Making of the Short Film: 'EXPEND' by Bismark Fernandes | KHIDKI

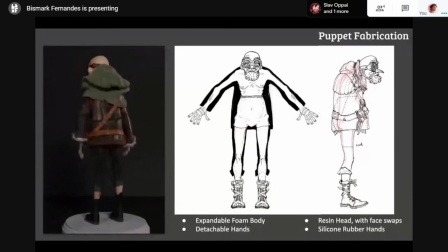(12:25)
I wanted movable eyeballs in there so I could animate his eye movement, because I wanted him to have really an expressive face,
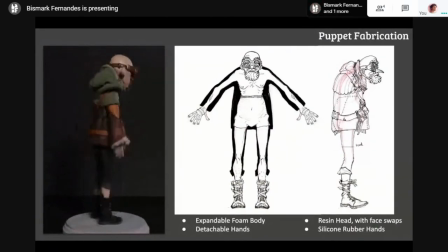(12:38)
and that, like, the moving eyeballs was one of the main criteria. Also, the face swaps was did build on or give a convincing expression.
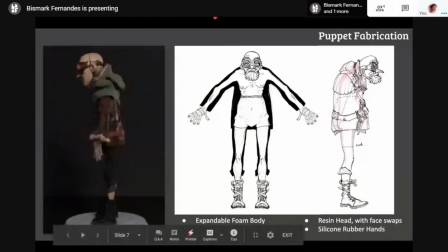(12:58)
Another thing about the, 1 second, let me switch this off. Yeah. Another thing about the puppet build was, since the whole body was not going to be seen, I decided to make it out of foam.
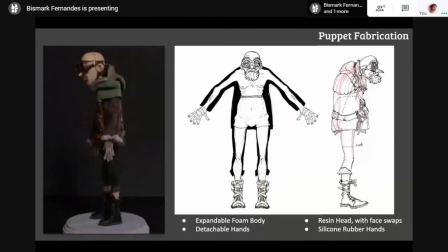(13:15)
Now, foam is a material which does not give you a lot of detail. And since it was going to be covered with clothes, I decided to go that route. And also the hands are made out of silicone rubber. Silicone rubber,
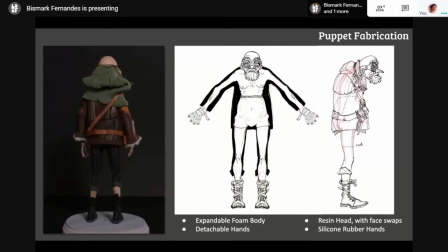(13:37)
that's one thing the silicone rubber was mainly because it reacts really well. It gives a very like a flesh tone, and it looks like human flesh in camera.
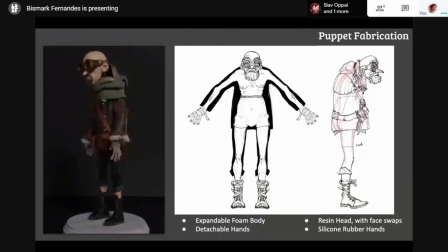(13:56)
And since I was playing with textures and tactile materials, that was a good option for me to explore and use. And since the film did have a lot of close-ups of the hands, it was nice to have it in silicone rubber.
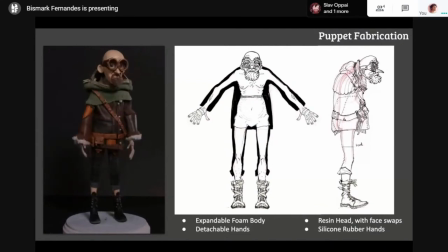(14:14)
Also, because silicone gives a lot more detail than foam does, and it looks more like skin and a little more convincing.
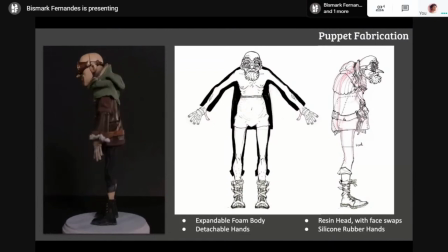(14:28)
Also, a sort of blessing in disguise was I made the hands detachable. So because I had to cast them separately, it worked in my favor, because then I could do shots where where I can just use the hands instead of using the entire puppet.
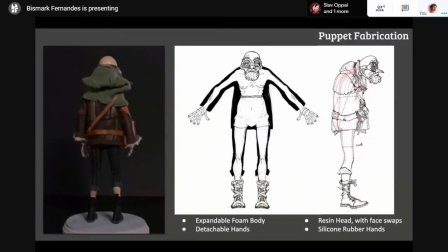(14:46)
Because you got to understand, these puppets have wire armatures inside of it. The more you move them around, there's more chances of the wire breaking over time, and you don't want the wire to break on you in the middle of a shot,
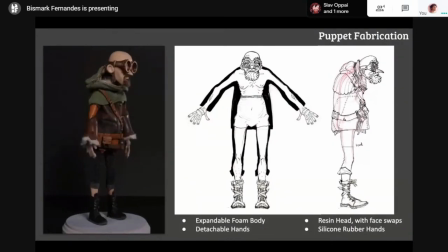(15:05)
because once it's broken and you take the puppet off the set, you cannot get back to the shot. You have to redo the shot. You started all the way from the starting. So the lesser you worked that puppet from the start, the better it is for you.
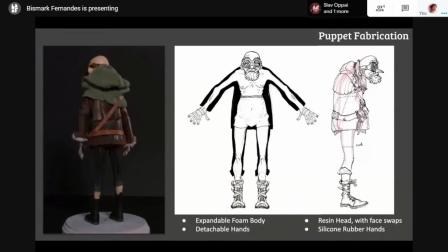(15:24)
So the idea is to get all the main shots done, all the uh, longer shots, all the important establishing shots, stuff that is that's going to sell all the characters in the frame the entire time.
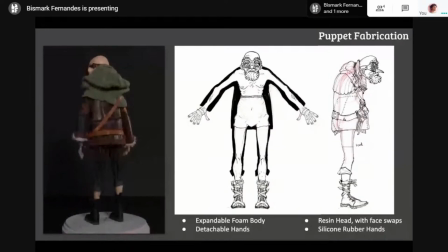(15:40)
So those were the shots which I decided to do initially, and after that we moved on to smaller shots. At the same time, I had another animator work on the close-up shots, which just had the hands.
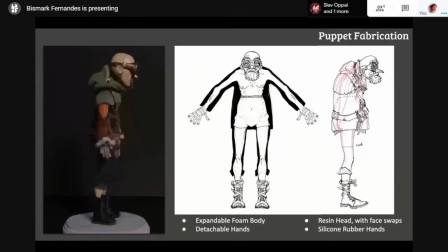(15:55)
So that way it was easier to get both the shots done simultaneously, like the full puppet and just the close-up shots with the hands.
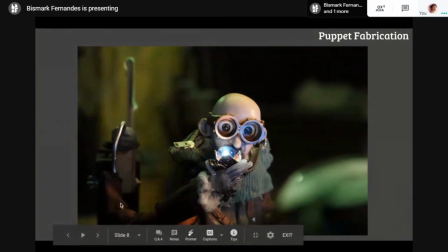(16:07)
And here you can see in this one, there was, I have used the hand on a separate rig. And in that way, it's kind of easier, because when you're doing like subtle animation,
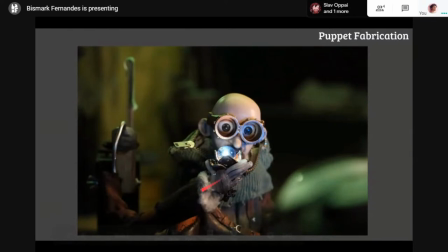(16:22)
it's nicer not to be moving the entire puppet and just the hand, when the hand's like slowly coming up towards his face.